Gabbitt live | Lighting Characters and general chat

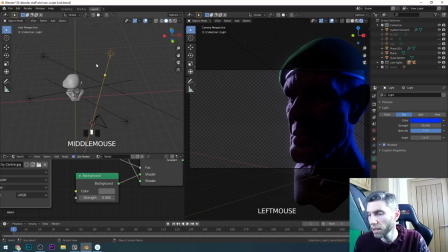[41:24]
I've actually got a four lighting system, so I've got two backlights, because I just thought this one, in fact, I'll hide that one. In fact, I shouldn't have done that. Yes, I can just undo that, that's fine, so I'll redo that. So I just felt it needed a bit more on the side here.
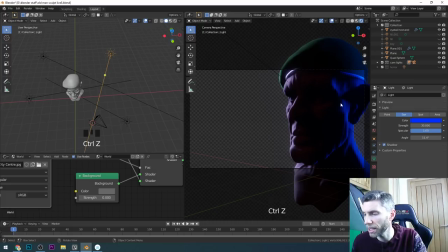[41:41]
So if I undo that hide, then you've got that coming in there, offering a bit of, it's almost a bit sci-fi-esque at the moment, isn't it? But if we look at the strength, that's on 30, so that's quite a bright blue light.
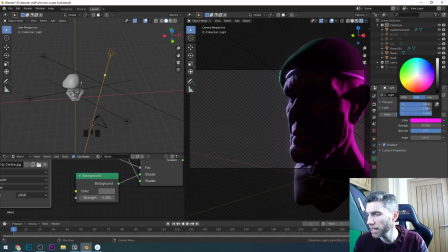[41:53]
In fact, does it need to be that blue? It could be sort of purpley. Let's go for apocalyptic and go a bit red around to here. So let's say there's a fire in the background and it's burning. And generally, the way they do that on film, from what I've heard anyway, I've never actually done this myself,
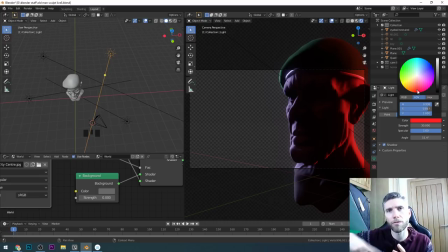[42:10]
but is you put something like a fan in front of the light or something that's flickering, and that creates a flicker of fire. So something like fans or, I'm just trying to think, or are you waving something in front of the light if you can't find a fan? But you know, the blade going around very slowly, sort of just rotates really slowly, and then it offers that sort of flickering effect.
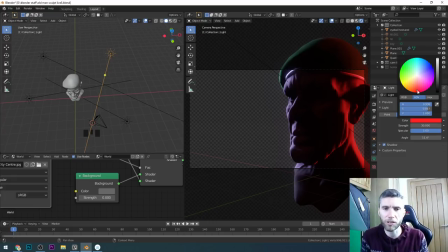[42:30]
In fact, that's what they had in really old electric fires in Britain anyway. They had just sort of fans at the bottom, and it looked like these really naff, there were lights and then fans, and it looked like naff flames. But that's how you can light it.
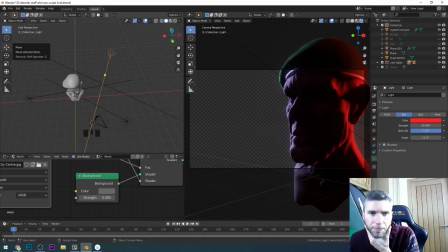[42:47]
hello, Bluetooth. Just seeing what people are saying. For hand painted, why not give it a zero lighting? So do it all in the game engine. Yes, but then it's not got that hand painted feel. That's what PBR does. It kind of is zero lighting. It says you've got your diffuse texture, which is very flat,
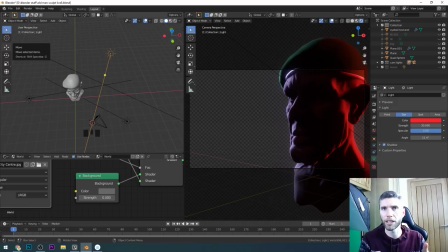[43:06]
and then you've got things like the shininess or the roughness and so on. So PBR textures are specifically that. They react to the environment around them. Whereas hand-painted, generally you don't really have lights in the scene. You might do, but generally not.
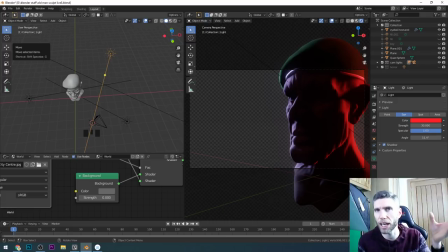[43:23]
I mean, sometimes it helps just to have one light in the scene for the sake of a shadow in your environment. What if you see point lights inside a game? Yes, they will still cast shadows.
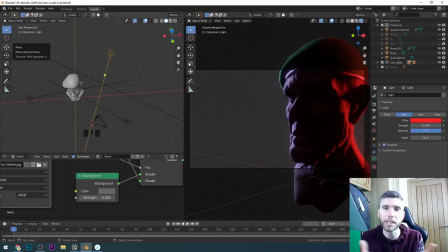[43:39]
That's where hand-painted is limited, because as soon as you get lights in the scene like that, let's say he's in a nighttime scene, and you want everything to go dark, it's quite difficult for them to react to the lighting, because they haven't got that depth, because they're a low poly model, so there's no depth, there's no normal maps.
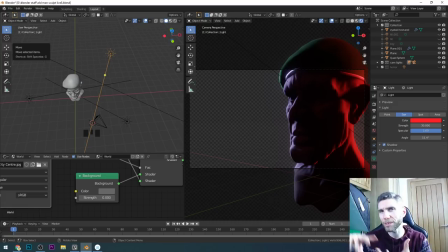[43:54]
So that's why a lot of stylized has gone to normal maps and a hand-painted look, so that they can react to the scene around them. The normal maps is sort of NPBR, isn't it? So it's not quite PBR, but it's that hand-painted stylized look with PBR,
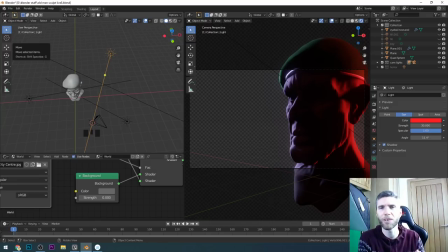[44:11]
so you don't have to change your character look when they go from, let's say, a Mars level to an underwater level, which is all blue as opposed to red. That's the thinking anyway. Hopefully everybody's having fun. Bar heaters with Veikk coals. Yes, indeed, Unleashed 75.
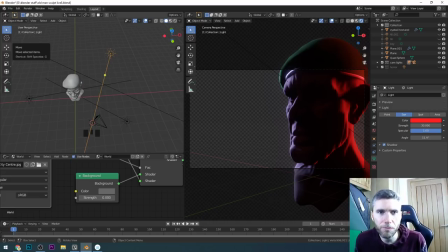[44:28]
Glad to hear that you're enjoying it, Dan. So this here's my lighting setup at the moment. When I was a kid, I think you meant, I think we had
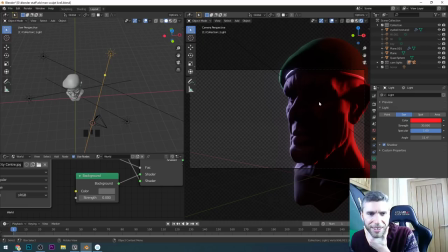[44:42]
this kind of warmer, no idea how cool, but it had artificial fire. That's exactly what I mean. And it's got that sort of flicker effect. What software do big Hollywood studios use to animate CG faces with mocap?
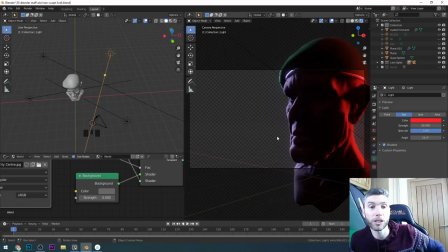[44:59]
I don't know. That's a good question. It'd be interesting to have some research on that. Anybody know? Then do let us know. I've just finished my first asset with your videos. Helped me a lot. I just want to say thank you for that. You are my favorite Blender YouTuber. Thank you, Timo. Lovely stuff. Okay, so let's have a look at this backlight now.
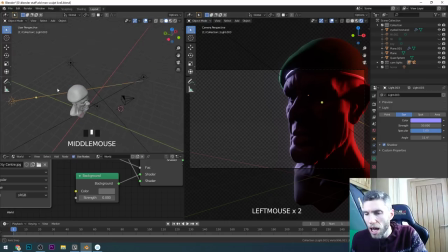[45:16]
Can we make this apocalyptic war scene even more so? This could be the nighttime, but should we experiment with the color here? Let's turn that a bit more orangey. So it's looking like there's flames absolutely everywhere in this. So you could have that. Here's my front two lights.